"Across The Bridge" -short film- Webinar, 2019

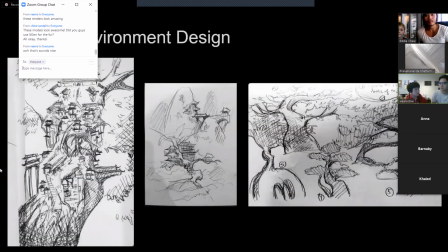13:57 And then for the game environment, which was kind of tricky because we wanted it to be kind of fantasy, but also not too difficult to model because a lot of our designs involved a lot of cities, which we didn't want to go through. But we also wanted to have trees in it, which was
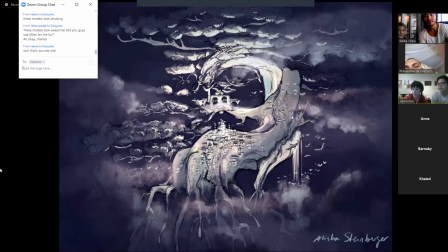14:19 kind of like a city built on a tree. But again, it was the problem with the city, and we didn't want to model the whole city and render out the whole city. Yeah, it was like really heavy. The scale of what we were going for is a little bit too ambitious, so we have to like kind of like.
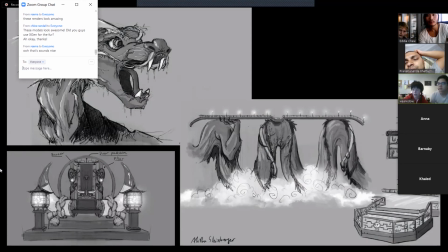14:38 Yeah. So in the end, this is kind of what we went for, like a dragon that is made out of wood that is holding a bridge, which is why our film is called Across the Bridge. Yeah.
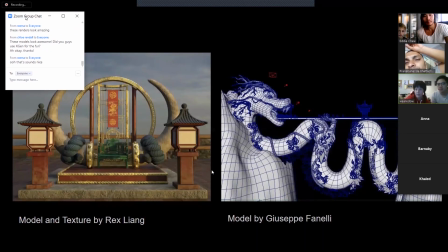14:50 And then actually, I hear some really loud noises.
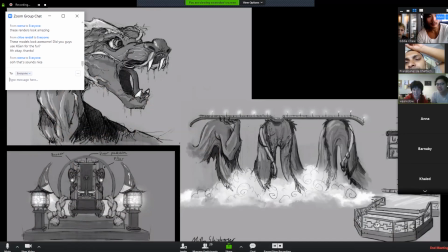14:58 Is that just on our side? Yeah, no, we have it too.
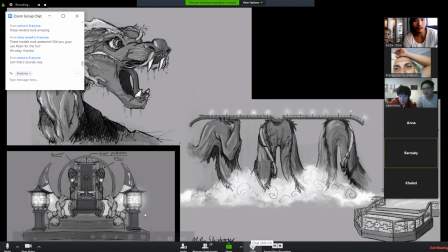15:03 Sorry? No, we have it here too. Sorry? Here in Germany, these noises also exist. Oh, okay. Maybe someone's got
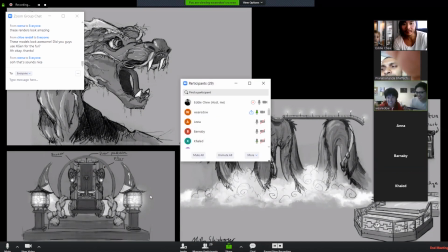15:19 their... Oh, well, can you guys still hear us though? Yes, no problem. Okay, that's good.
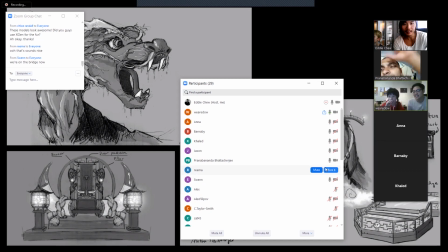15:24 Then I'll just continue talking. So for the gatekeeper, you remember his design?
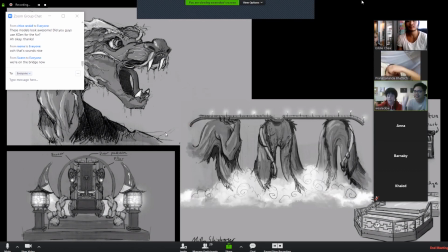15:31 He was like, he had bull's feet and then like bull horns. So we wanted his theme to be more like bull related.
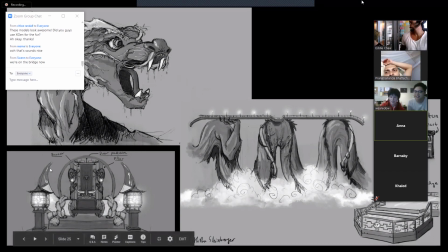15:37 So there's, for his throne, there's like these horns here. And then you'll see later on the temples, there's also horns all over the temples.
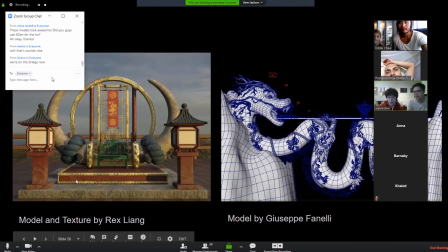15:47 So here's the final model and texture that was done by Rex, one of Goody's friends. And then Giuseppe, who's I think here in the webinar, he modeled out the dragon and the temple, which we will see later on as well.
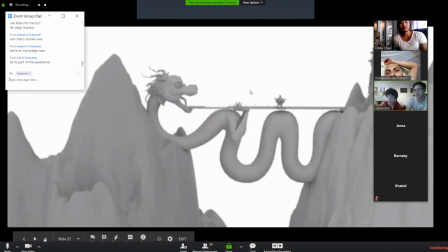16:04 So this is kind of like mock-up of our environment.
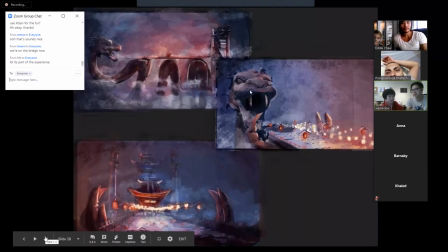16:09 And some of the color palettes that we were looking for, we were doing like red and, or like warm and cold contrast, but the color palette changed a lot throughout the film, right? Like with the lighting and everything. You can jump whenever you want to say something.
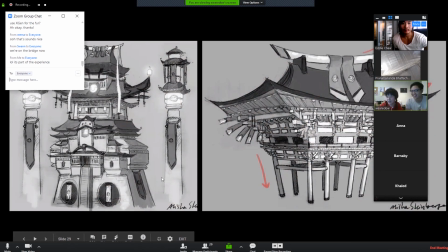16:23 I talk a lot. So here's also more of our concept art of the temple and shrine. We took a lot of reference from East Asian, like temples and shrines and environment in general.
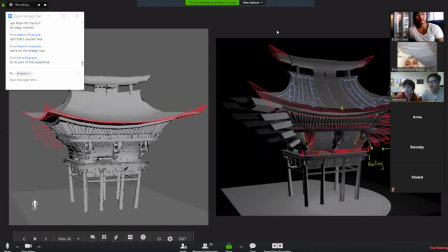16:36 And then the next one would be the, so whenever we actually had these modeled out by Giuseppe and Teresa, and whenever they did a version, they could send it in and then we'll like draw over it and like say what we think could be changed.
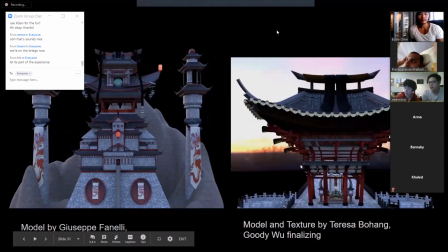16:54 And then they did the final final models, which are here. And Goody also did some texturing on these. Yeah, so you can see that there's like horn up here and another horn up here. So that's just supposed to like bind in with the gatekeeper himself.
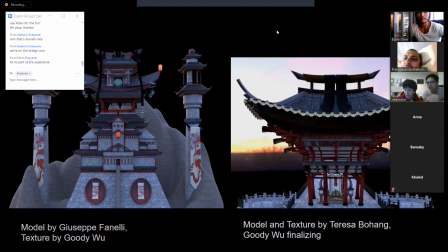17:11 So you can tell that it's his area of warfare.
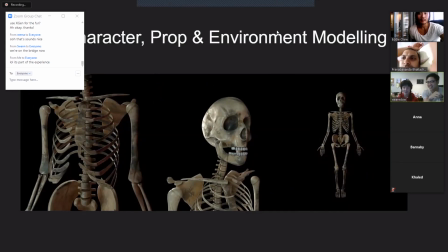17:19 Anyway, so like just, we had a lot of like, ambition for our first idea. Do you want to like go through like what we did with the props and everything? The props? Yeah, so One?
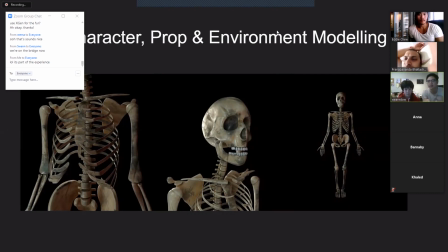17:36 So like we were gonna have like skeletons army for the first act, mm-hmm. but we eventually took it out. So, but like I already modeled out the skeletons, so I figured like, hey, we can use it for props.
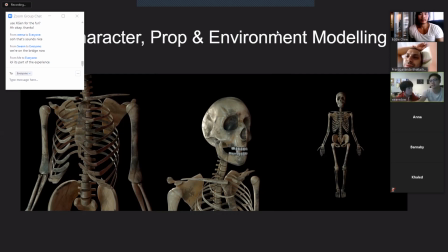17:52 We can just use it for like set dressing, you know, like set up the scene and stuff. So you can see these skeletons all around the film.